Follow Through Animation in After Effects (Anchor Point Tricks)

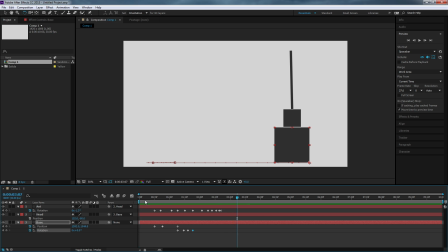12:22 Now that we've seen that follow through, the object didn't just come to an unnatural stop, but it kind of followed through a little bit because of the energy of that movement. We could do the same thing with the head object.
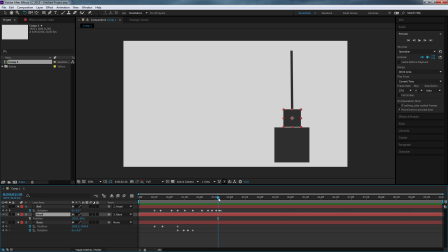12:35 Right now it's not really playing a key role in our animation, but the head object could have a little spring to it or a little rotation, and so on and so forth. And since we haven't animated the head, we could move its pivot point without a whole lot of penalty. So if we move the head object's pivot point down to that bottom right corner, we could back up,
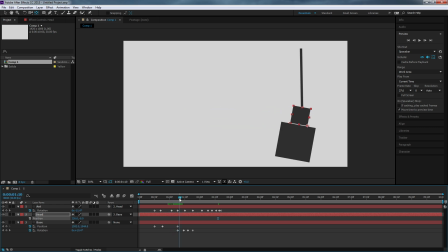12:54 and right about this moment where it hits that object, we could do a little rotation there. So I've got this, and just to see how it looks. So rotation keyframe. Oops, still using pan behind.
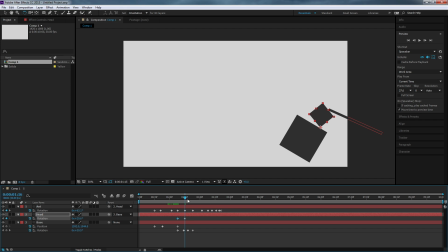13:14 Rotation keyframe, and then come back down and settle, if you would please. Let's see. Book. Not bad. Maybe a few things are a little too fast or a little too slow
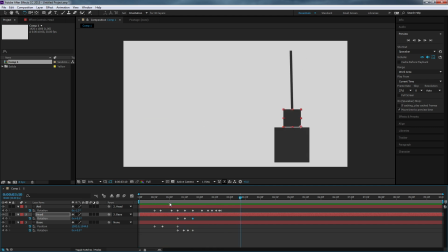13:30 to be truly believable, but we can see that the drag makes things really convincing. The follow through is really nice.
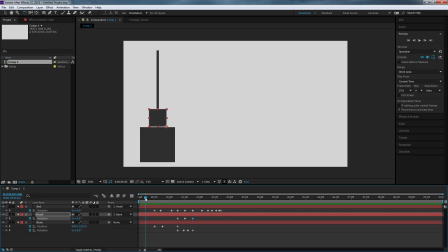13:37 And we notice that there is in fact overlapping action because we didn't wait until the blocks
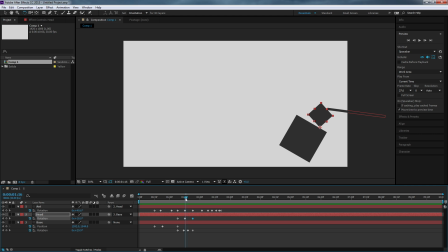13:50 animated one at a time in order to kind of compound these motions. If you look, here is the example of our overlapping action. Block 1, block 2, block 3, all moving at once to kind of create this more fluid movement versus
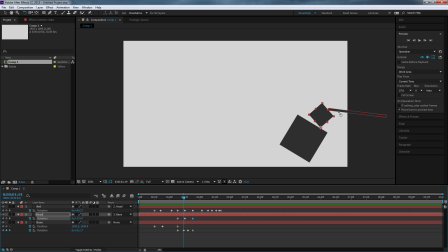14:03 block 1 hitting, tipping, settling, block 2 then tipping, settling, and then block 3, the antenna, tipping, settling. That would look really, really unnatural. So we have to have all these things kind of happening at once in order to truly be believable.
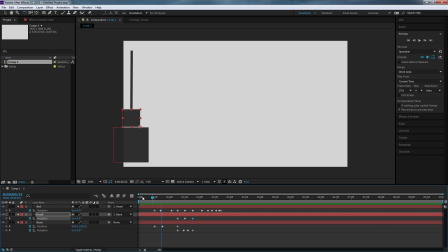14:18 So that is our drag, that is our follow through, and that is our overlapping action.